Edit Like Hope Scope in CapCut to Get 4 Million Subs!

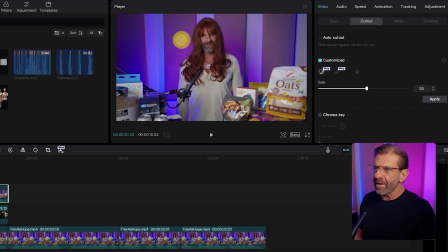So I make this brush just a little bit bigger like that and I'm just going to draw over the things that I want to keep and it's a smart brush it knows oh I want that person I want his arm and I want all of this junk over here and it kind of
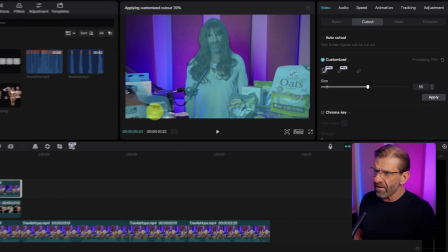figured it out pretty quickly and it'll do that to this side as well now this isn't perfect but it's going to work for our purposes once you
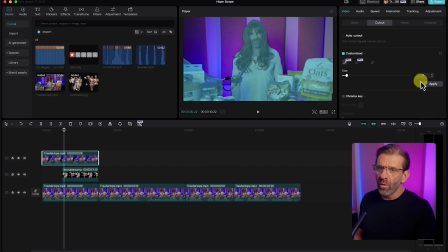have all the items selected that you want to stay in the frame we just click apply and then bam you can tell it's perfect no you
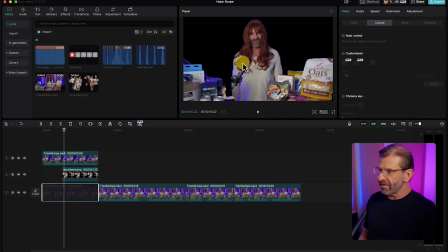can't But if I turn this guy off by typing the letter V, I can see that, oh, yeah, we can see through me now and having these guys pop up is going to work great.
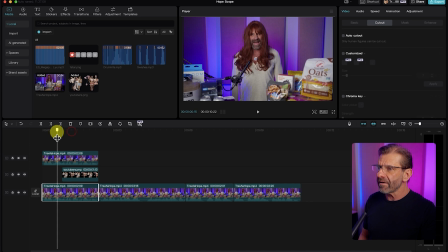So now let's have a look at it.
I'm YouTuber products to test today.
And we can make it a little better maybe by just adding some curves in here so they come up kind of a little cooler.
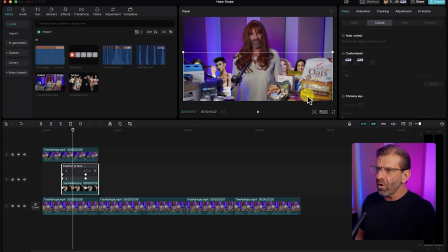I'm going to right click, choose show keyframe animation. And the only thing we changed was the Y axis, the up and down.
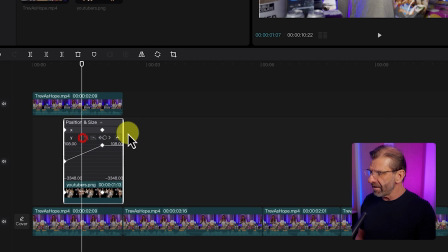So I'm just going to click on the Y then double click it and I'm going to zoom in a little so you can see what's going on Click on
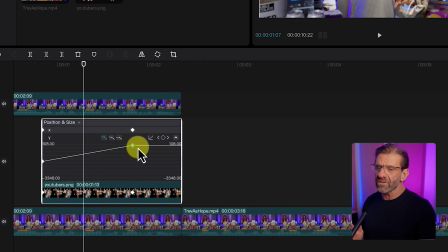the keyframes we want to add curves to which makes it less linear So instead of like start stop it smoothly eases out and then eases into the next keyframe So I make sure that the keyframe is highlighted and I click this middle guy here and to get to that first one It's hard to click on so I'm gonna hit this left arrow and then click on this guy and
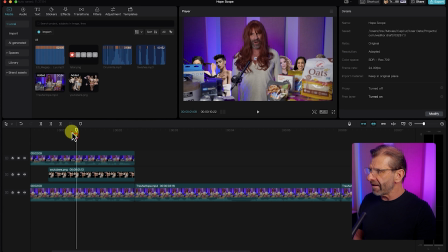Right-click and hide keyframe animation. And now let's have a look YouTuber products to test today. Next we want to zoom in on the open the way Hope did in her video and the way we have to do that is to make a compound clip so we can zoom all these guys in at the same time and then we're going to scale me up a little bit and notice
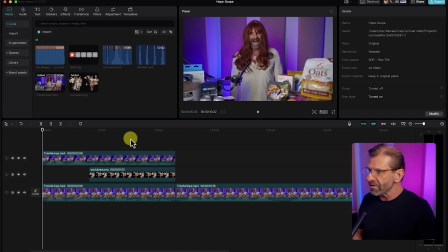constant motion something's always happening so I select all these clips I right click and I choose create compound clip and then I'm going to jump over
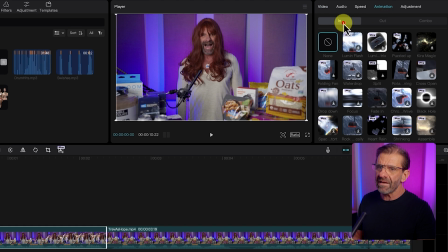to animation choose in and there's an effect called zoom
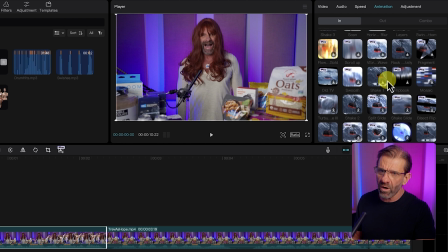one there's zoom one and zoom two in this case we want zoom one which is right here
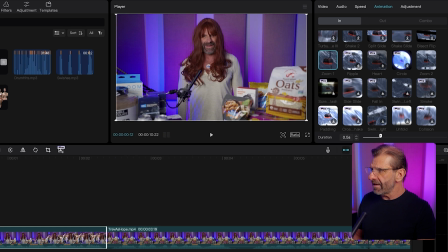it's going to double click it and it's and it worked it's exactly what hope
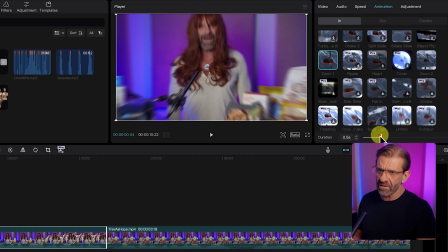did it's a little bit longer hers was on like a few frames we're going to take it down like three frames and we get this
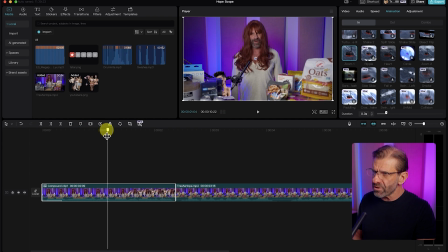that's perfect the next thing we want to do is scale me up right when these youtubers start popping up i'm going to just click right here set a
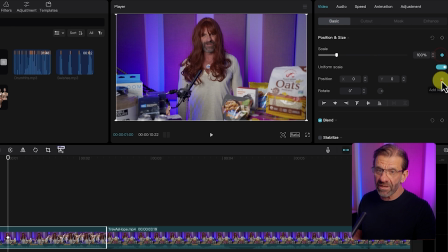keyframe under video basic scale and position it's important to try to keep my eyes in about the same place so it looks professional. If I zoom up and my head starts getting cut off, whatever, it's not going to look good. So I'm going to start there and I'm going to get a little bit bigger by the time we get to this last frame here.
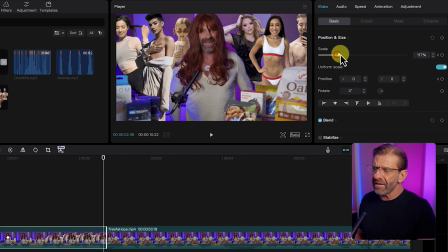And so I'm going to scale up just slightly and then take this down so my head doesn't cut off.
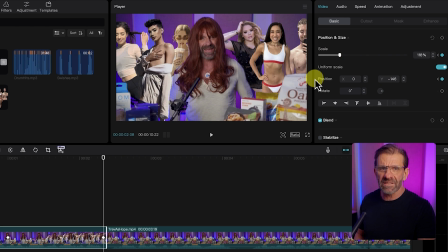And we also want to make sure that the X position is the same because I'm just going up. I'm not going side to side. So to make sure it's the same, we look over here on position. x is at zero here and in the beginning it's at zero so that's
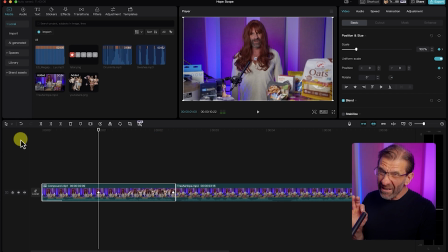gonna work here we go and it looks like this I bought nine you I noticed something and I'm showing you this mistake so that you don't make the same mistake the audio sounds not that great so what I need to do is undo some of my work right click and choose undo compound clip and
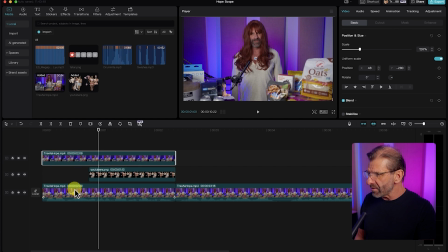take the audio down for this guy boom because I was duplicating the audio because it was playing this audio track in this audio track so I'm just gonna right click here choose create compound clip again and then I'll do all that again but you don't have to watch this time now
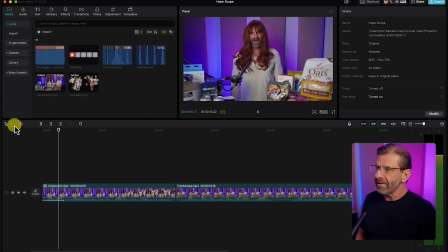that I've done all of that again the audio sounds like this I bought nine youtuber products to test today for the next session you'll notice that in
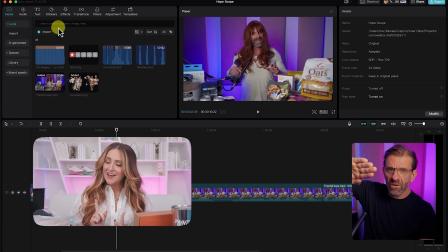Hope's video she was zoomed in quite a bit and she was going down and then going up slowly so we're just gonna
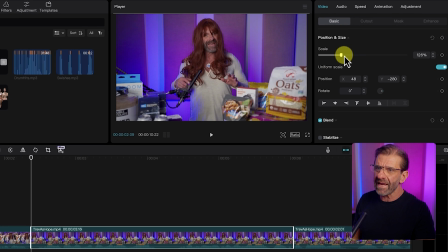do the same thing I'm going to click on this clip where I do that I'm gonna scale it up quite a bit so there's room for me to move up and
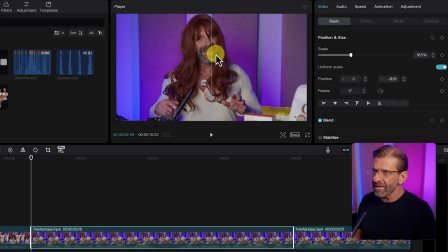down a little bit And I'm going to position my face right about here where my head is right near the top of the frame This is just so we have room to move down a little bit.